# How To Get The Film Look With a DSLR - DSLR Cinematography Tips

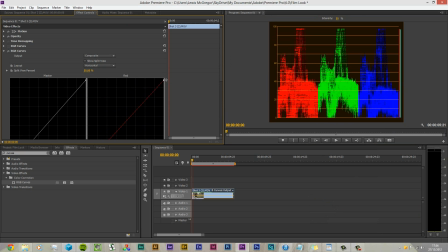249s
There we go, that looks okay.
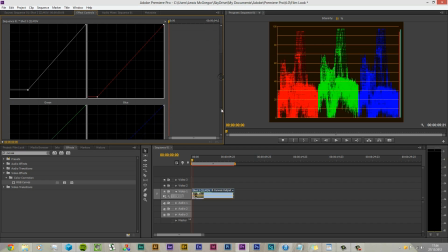255s
Do the same with the green. And with the blue.
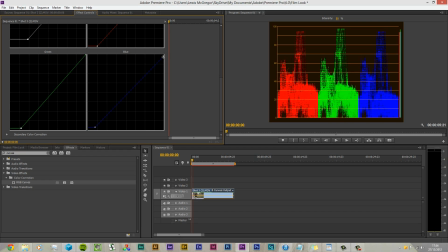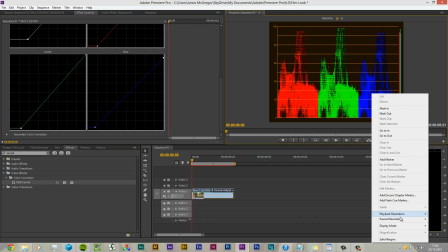277s
Kind of want them all to look the same. Now if we go back to have a look at a video. And there we go.
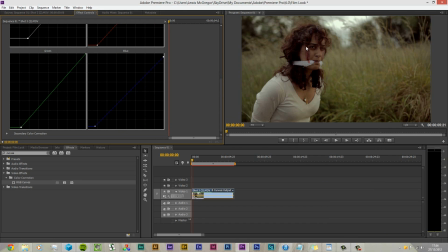283s
We have a nicely exposed shot. It's maybe a little bit too red. So if we take some of the red out of it. There we go. Now that is more or less what we've seen on the day. What the actual actor and the location look like.
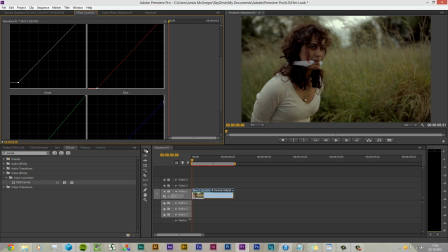300s
Again, you can see those highlights blown out there in the back, but there's not a lot we can do with that. That just comes with having the 5D, and that's what it looks like before and after.
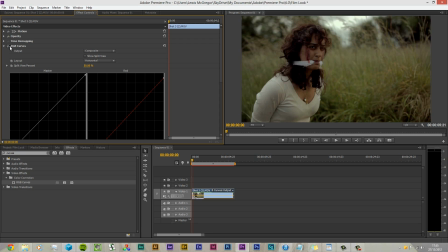308s
So you can see we've made a big difference, and this is just color correcting. So now, I'm a big fan of Darren Aronofsky's work within The Rest and The Black Swan and other films like say Terrence Malick's The Tree of Life, because of the natural look.
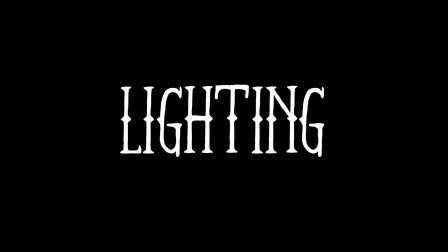319s
It's not heavily stylized. Most of the time natural lighting is used, and it gives much more a connectable approach than say a scene where you can tell there's a big 2K Arri light behind the camera.
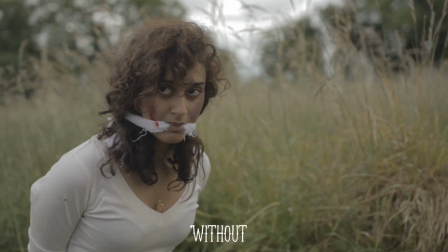329s
While lights were available to us, all we used was a reflector, and we had the gold side of the reflector used, as this was important for the grade later.
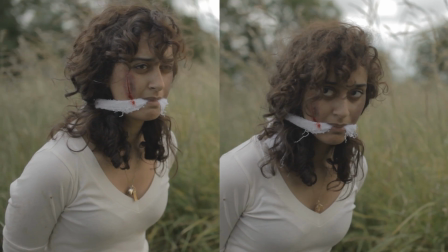338s
And the reflector gave us a good fill in her face, not too bright, not too dim, noticeable when not there, and unnoticeable on screen.
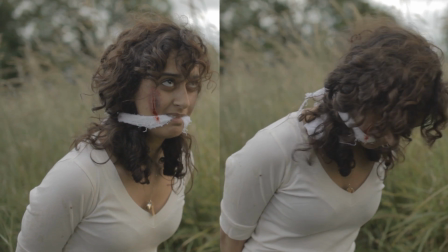345s
You can get these reflectors for $50, and they really make a difference to your production.
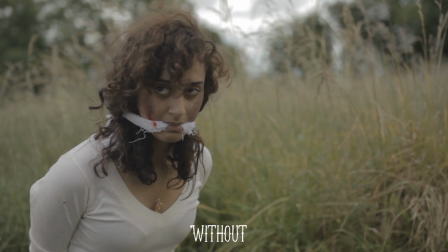349s
It can be distracting if half your actor's face is dark from a shadow, and even in the most simple of scenes,
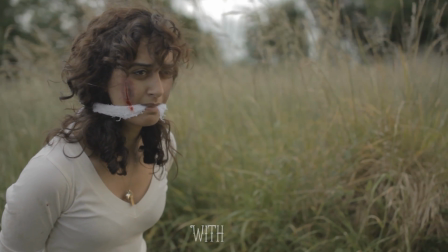356s
there's usually someone holding a piece of foam core to gently light the actor's face to give it that even look.
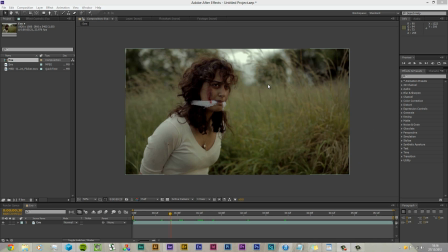361s
Alright, let's move on and look at ratios and how a different ratio can help make your project more cinematic. So with the 5D, depending on what format you're shooting in, you should be shooting in 1920 by 1080p. That gives you a 16:9 ratio. It's not really cinematic. So how do we get to a cinematic ratio?
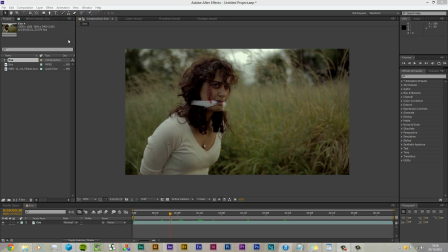380s
Well, you either shoot in a very expensive anamorphic lens, or we crop the footage. There's a few aspect ratios out there, but the one we're going to look at is Cinescope, the numbers you're seeing on the screen.
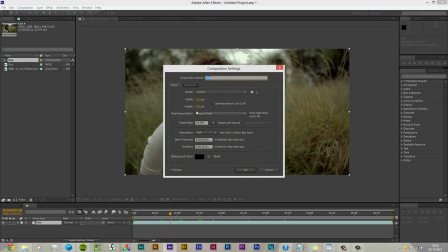387s
Now you can adjust your properties of the project to get this ratio by dividing 1920 by 2.35, and you get 817.
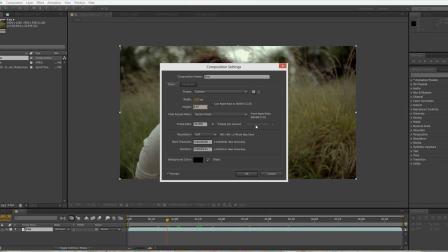394s
So your project will be 1920 by 817, and you get this type of look. Now, as you can see, it's very cinematic.
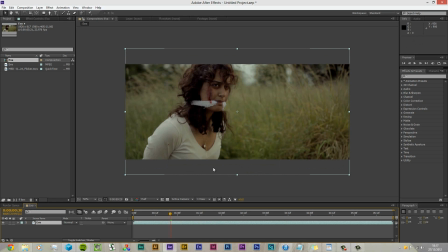401s
It looks a lot wider. It's got that widescreen approach. However, you're not really sure what you're working in, and it could be quite a hassle trying to frame up your shot.
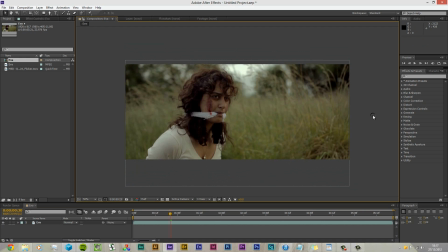412s
So another method is by using an overlay. Now, if you add an adjustment layer, go into the effects.
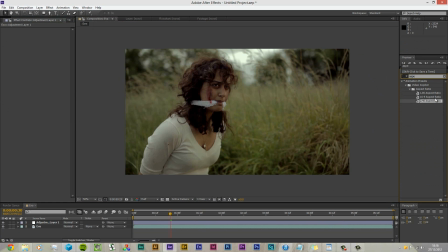419s
Now, to download this preset, the link is at the bottom in the description from Video Copilot,
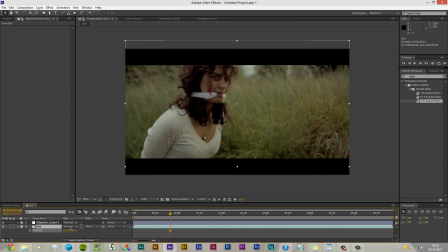426s
and this adds the black bars onto your project. Essentially, this is what your project would have looked like when uploaded to YouTube.
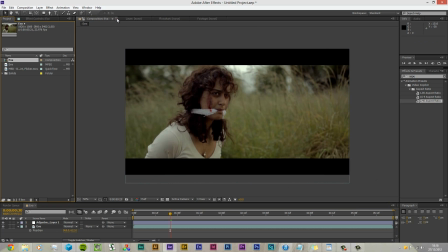434s
However, you get to see it now, and you know what you're working with, you know where your actors are going to be. The black bars might have been a little bit different if you exported it at different ratios, but you know, with this you can export it at 1920 by 1080, and you know what you're doing, you know what you're seeing.
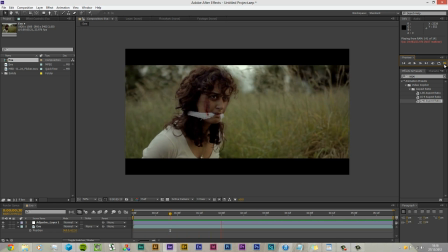So what else can we do? So we're doing a tutorial on the film look. Well, let's give it some film. There's various sites and plugins such as Film Convert Pro you can use, but of course they all cost money, and we don't have money, so let's find some free examples.
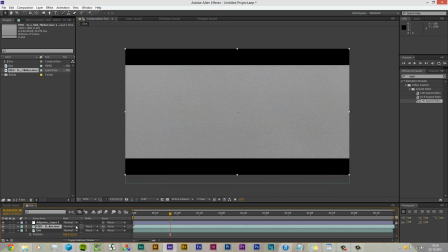468s
Film Grain has a 35mm film, which is fantastic, and you get that free if you sign up to their site. So stick this onto your timeline and change the blending mode to overlay.